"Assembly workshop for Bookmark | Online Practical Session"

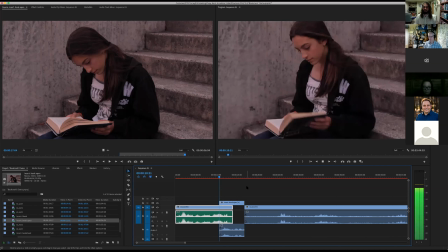Here, sitting down, opening the book.
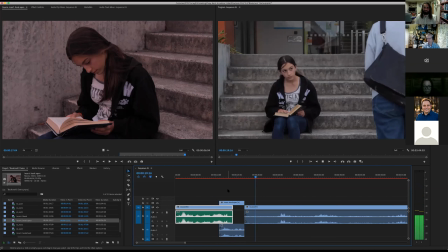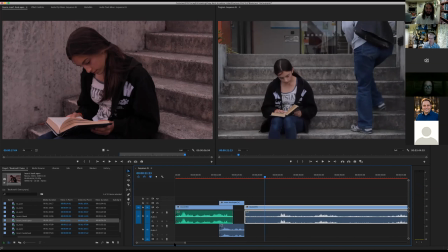So yeah, just using the insert to bridge the divide.
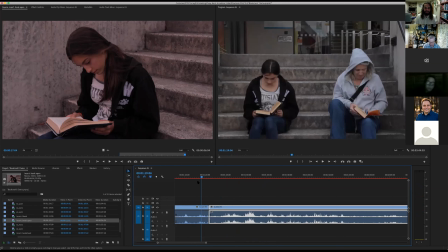Next one, we've got 2 half takes that we're trying to splice together.
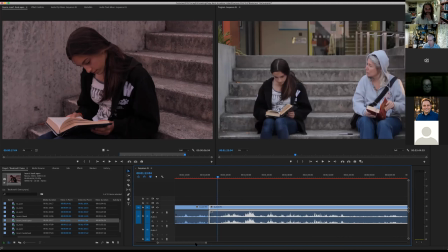You can see the issue there. So we're going to chuck in another insert.
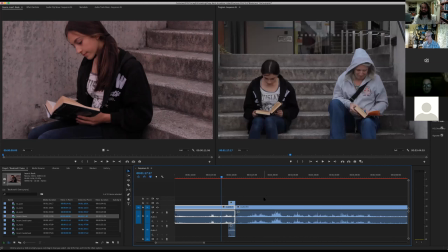The rest of that one, the next bit that you're going into there, Tori, is the bit where Hazel left the Sharpie on the step. It's going to magically appear now. All right.
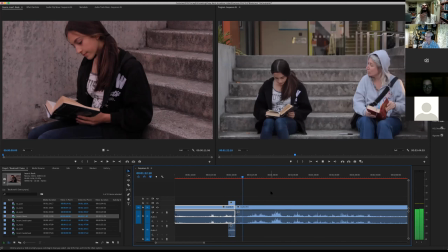Everybody keep an eye out for that. Way, magic Sharpie!
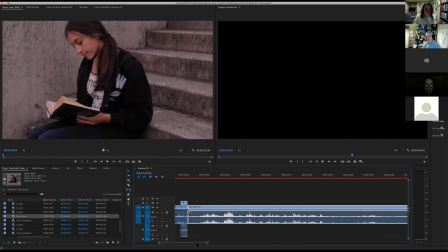Maybe we should make a magic Sharpie appear in all of our shorts. Sounds good. I like it.
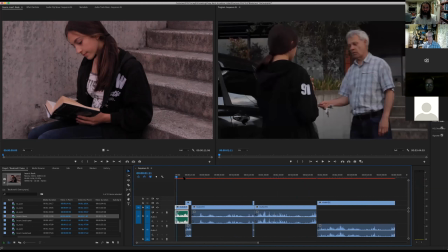Okay, so we've got a full take, a full film, if you like, from start to finish.
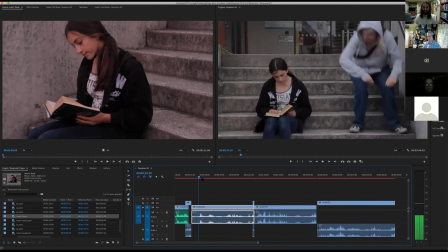That basically is just focusing on our wide shot,
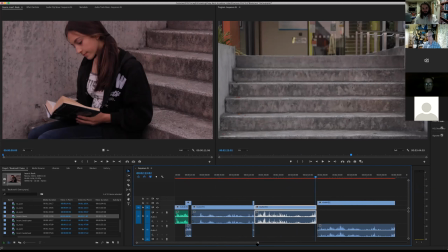and then we can just start to make creative decisions about when or where is appropriate.
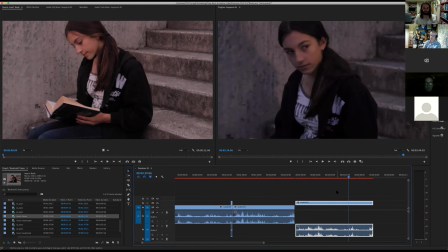Put in single here of her, and I think generally a rule of thumb is you always step into a scene, so you go from establishing shot into a wide shot,
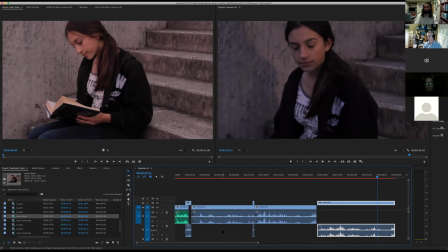and then it's more natural to come in a bit closer as you go, and sort of treat the more dramatic moments in singles, rather than, you know, if she's got some nice reaction in here.
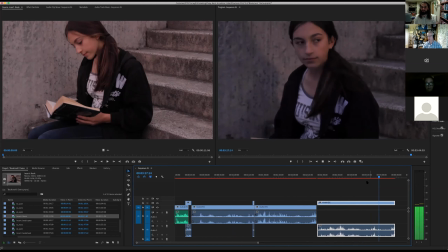My name's Scout, by the way. I'm Jay.
Then we want all that juicy stuff from this frame, rather than just playing it from here.
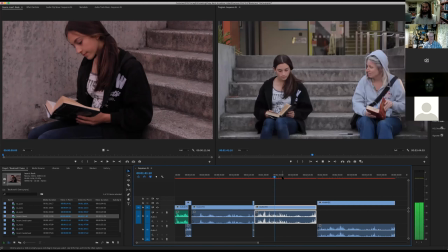Seems a bit like lackluster. So I think appropriate step now is to link our audio before we go any further.
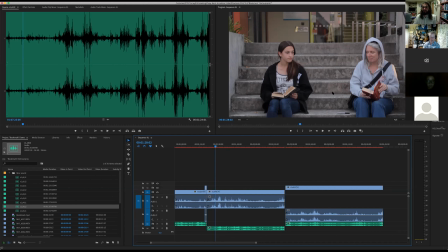And when we try and color grade this footage, you can only move it slightly because there's no other data for it to get. So as soon as you start trying to color grade compressed video, it just falls apart on you.
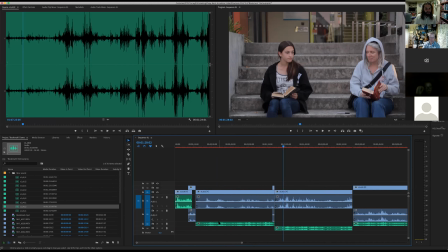Ah, that's interesting. Yeah. All right, so we've got all that audio linked. Well, not linked. But what we need to do is,
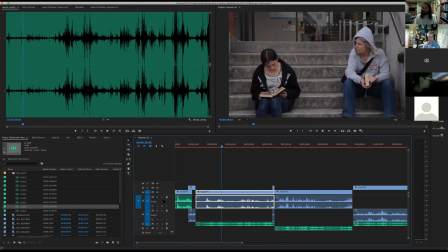I think we'll just do an audio comparison now, so I can get rid of this old audio, just so you can see or hear. Scrub through to some lines.
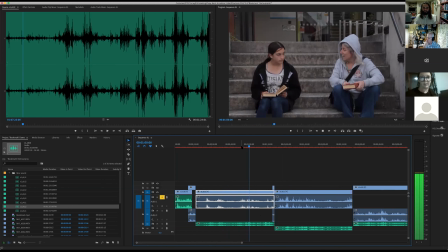Too cold, Becky. Dark Yeah. order, isn't No, it? I was getting eaten alive.
And then this is our boom mic.
You like fantasy?
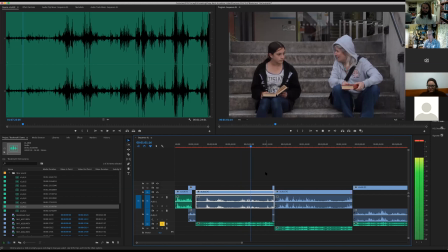Oh, Harry Potter. Have you read that one before?
So obviously way more audible for Hazel, but we are still getting that wind affecting the boom that you can hear.
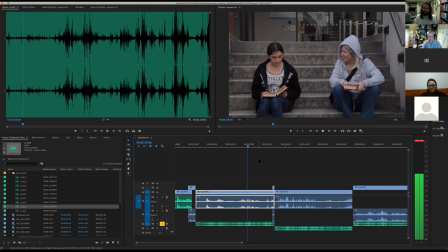Oh, Harry Potter. Have you read that one before?
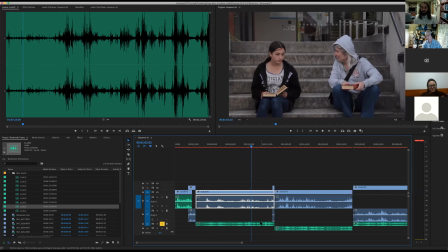So yeah, if like this was a film that I was putting into a festival or something, I would want to redub that track because it's too messy.
Your friends read too.
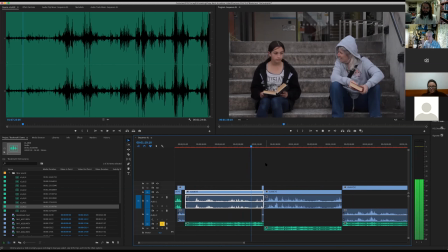All right, and you can see there where our audio is peaking. You see on the sound wave, it's completely maxed out the top there.
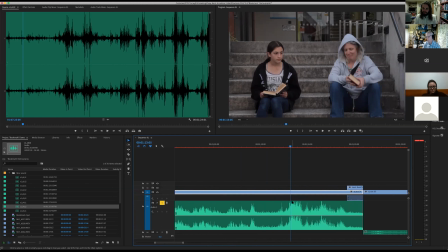So it's clipping, and a good sound recordist will try to stop that from happening. And so probably this was recorded a little bit too high, and that the gain needed to be turned down a wee bit,
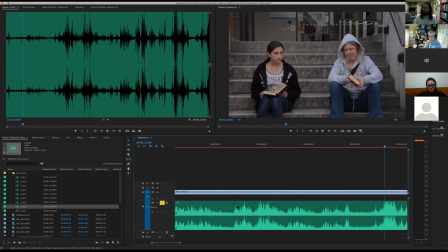because you can see, well, we're getting okay levels here, but the peaks are really dangerously close to the top here. Yeah. I would just want to back off on the mic level so that you don't risk this happening.
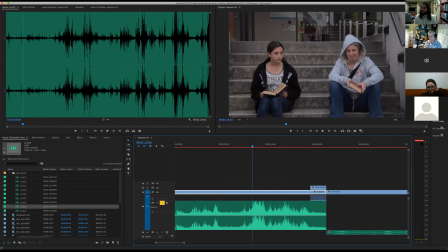And you can see on our audio here, it's tapping out the top, and you're getting that distortion, which is not very nice, is it?
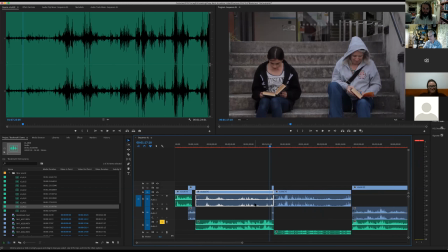Cool. So let's unlink all of this old audio that we're not going to use, unlink, and delete it all. Goodbye.
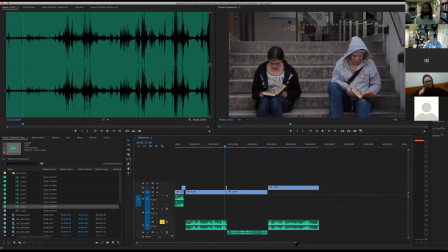I think these inserts don't have audio, dedicated audio to them. All right, that's a bit easier to look at, isn't it?
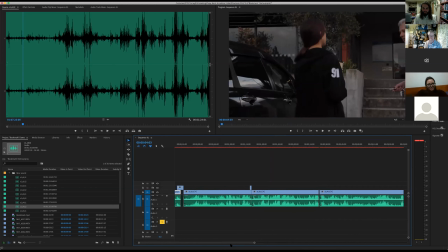Okay. 2 more things we need to do before we finish.
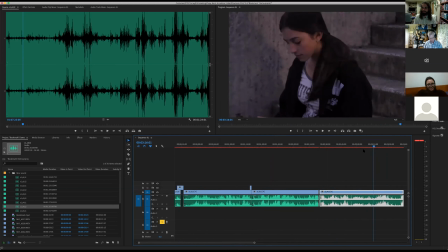We need to put this single in where it's appropriate, and we need to color match the footage.
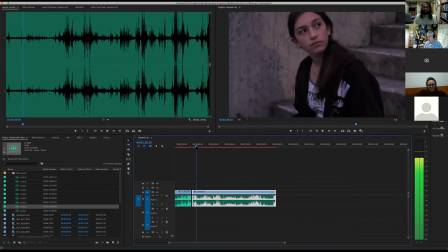We probably won't use the front end of this footage because the emotional impact isn't till like later, where she's talking and we're getting all these nice reaction shots from her.
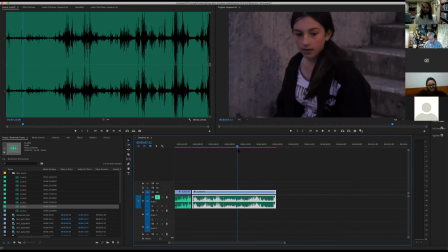So those are the things that we want to put in on this single. But there's no use, we don't need a lot of this stuff in here because we're going to use the right shot for the right job.
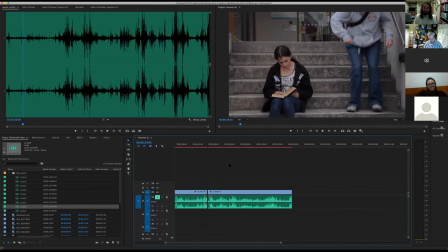You know, this shot over here is focused on her.
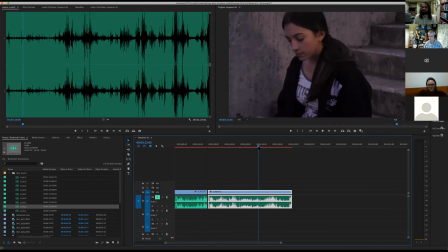And if we just play the whole film like that, for argument's sake, we're only going to see her reaction.
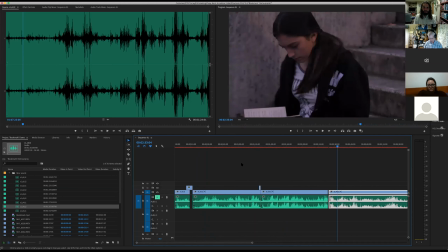We don't understand what else is happening. And this shot here is showing the distance between them.
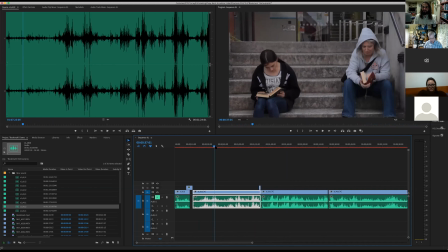We're getting that nice shuffle over, like she's feeling uncomfortable, and then she's moving it a bit closer. So we want to keep all of that, but then cut to,
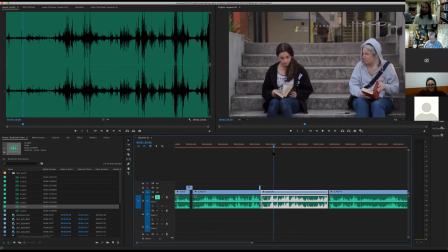in this second half, cut in where she's talking about, you know, when I was at school, I had in the library and all that. So I'm actually going to make this clip a bit shorter and figure out,
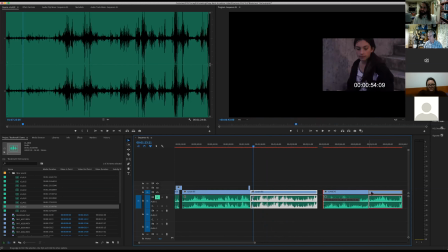here's all those nice reaction shots. And they start about there. I'm going to put that on top.
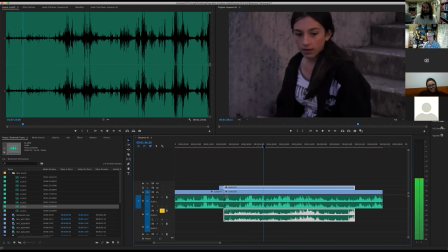No. So I think, personally, as a taste thing, I think we push in on that question.
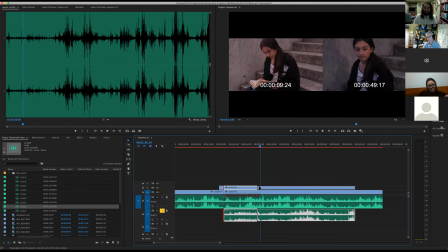It's like reading.
So I'm going to cut it there. I'm going to find that question in the other footage.